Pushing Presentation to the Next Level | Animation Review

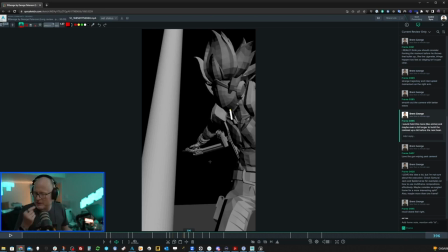I think it's awesome the way it is, but I would flirt with another second potentially just to build up the intensity in the anticipation for the next thing he's about to do because it's very clear he's about to do something epic, right? It could be argued that it would be a little bit too much of a cheat because he's already thrown the bullet up in the air and he wants to be able to shoot it.
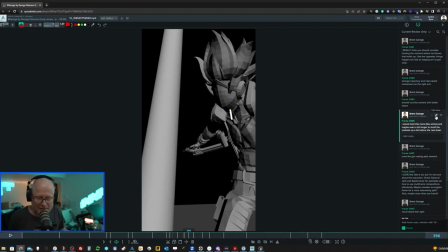But I mean, honestly, considering how stylized this is, you'd get away with murder. No one really cares.
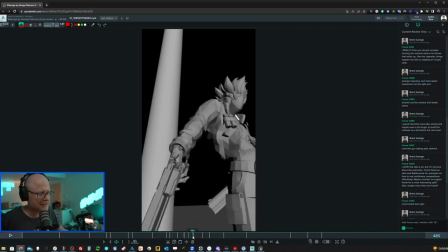Love the way this gun wipes past the camera. I just love this with the framing. I think it just looks great.
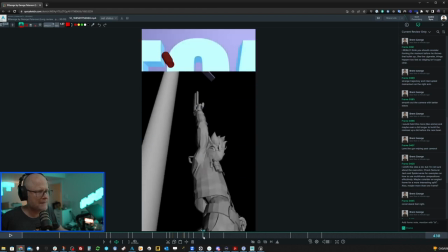Love the fact that wipes up like this. um so this is where we get into some some some um you know again more subjective stuff because it's not animation but um i think we need to talk about it because i think i don't know if you've done any reference here i first of
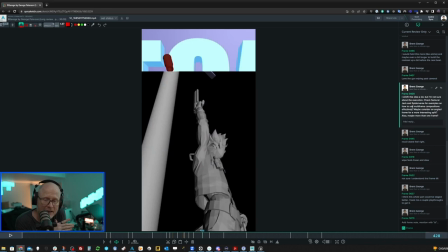all i love the idea i love this idea of using multiple frames i always have i'm a big fan of samurai jack they do this all the time um or at least they used to um spider verse is also playing around with like these multiple sort of comic book-like panels to do
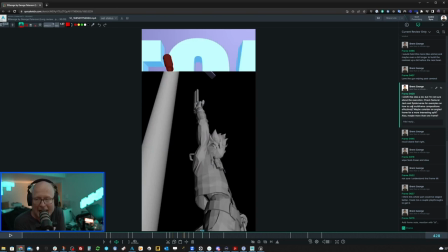interesting things. I mean, I like the idea, but I just want to make sure that you're getting the most out of it. I'm not a big fan of the way, I mean, I don't,
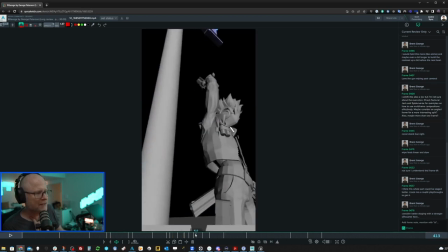at first I didn't hate the fact that it swipes up here, but interestingly, I would have done that maybe with the gun wipe. Maybe like the momentum of the gun wiping up pulls that extra frame up from the bottom.
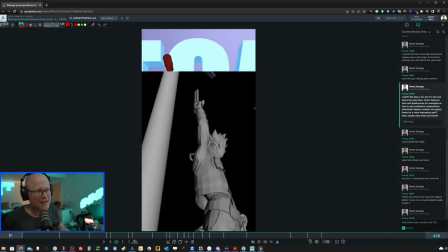That could be interesting. Alternatively, maybe rather than having like this awkward kind of little rectangle at the top, why not maybe experiment with something a bit more angular,
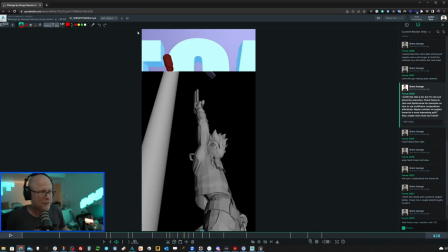maybe dutch tilt this a little bit, and then have the frame kind of like a triangle at the top or something like that. That could be interesting. Something about it being just a square at the top just feels wrong somehow.
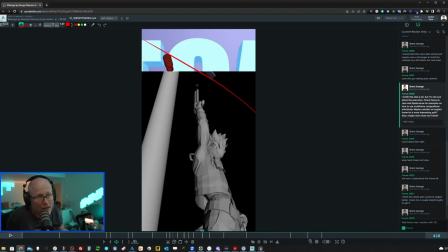I don't know. Also, maybe consider having more than one, maybe having like three sections or something like that. The reason why we typically see this philosophically in film is it's to allow in one single frame,
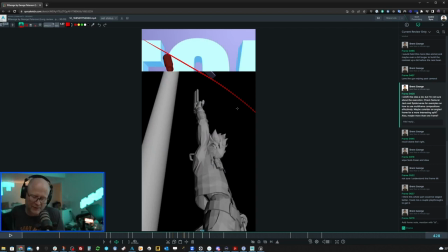like one full, you know, whatever film frame, to break it up into multiple frames. So we're actually able to see more than one thing at the same time, more point of views at the same time. It's like having picture in picture. And so I like that. You're clearly using it for that reason. Because, like, that bullet is way up there. And there's no way with the framing.
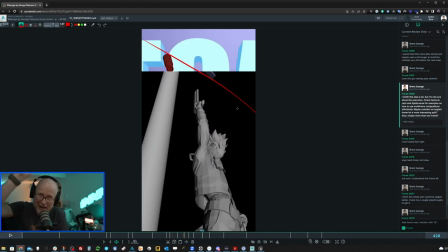We can't have this framing, but then be able to really see the bullet because it's so high and it would be small up there. So I think it's the right use. I think you're using, you have the right idea here. I'm just not too sure about the execution. I think you would, if I were you, I would be experimenting with other ideas as to how to frame that. I would just pour over as much reference as I can to sort of get ideas to like,
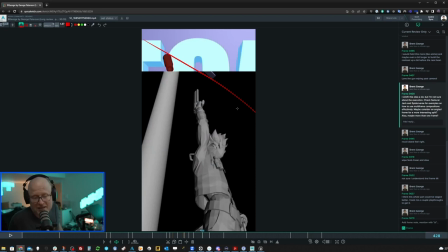you know, different types of framing and different kinds of options and just see what other people have done so you can experiment yourself. Because I think it's worth experimenting with because I think it's a really awesome idea. Um, another thing, it just feels a little disconnected to me, like the way that the position of the bullet,
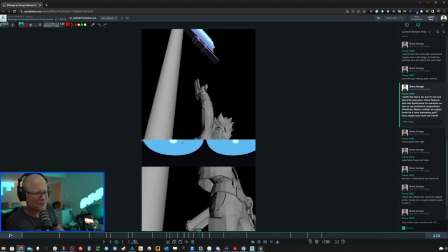um, also when this is coming up, like the bullet comes in and out of the frame and it just,
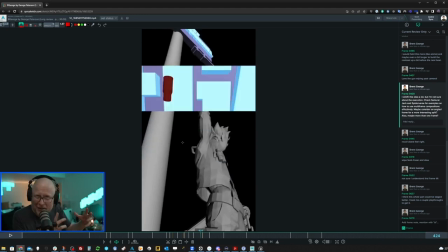it just feels awkward. It doesn't feel polished. It's for something that's so graphic, you want to make sure you're nailing it and it just feels perfectly executed because it's a bit, you know, um, it's, it's, uh, it's, it's meant to feel very stylized and very polished. So you want to nail it. So anyways, for what it's worth.
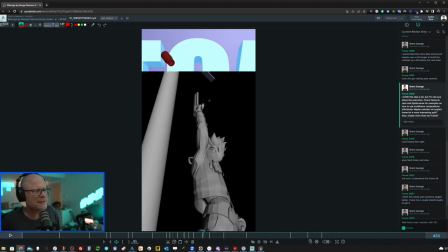What I was also saying is when it gets up here in the final position, something bugs me about the fact that it's like over here. And that's why I thought like, maybe it couldn't be cool if it was like kind of like a, oh my God.
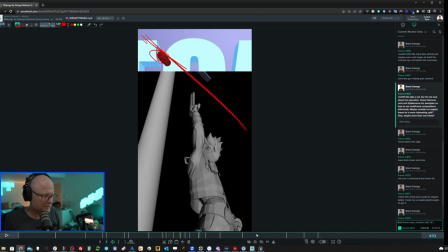Ah, why will you not continue to? I never understood the, the undo is so terrible. Sometimes it just doesn't. Oh, now it's fun. It works suddenly. I don't know why that's weird that button work, but the, maybe I hit a button.
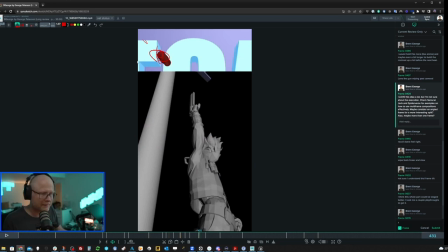I don't know what I did. It doesn't matter.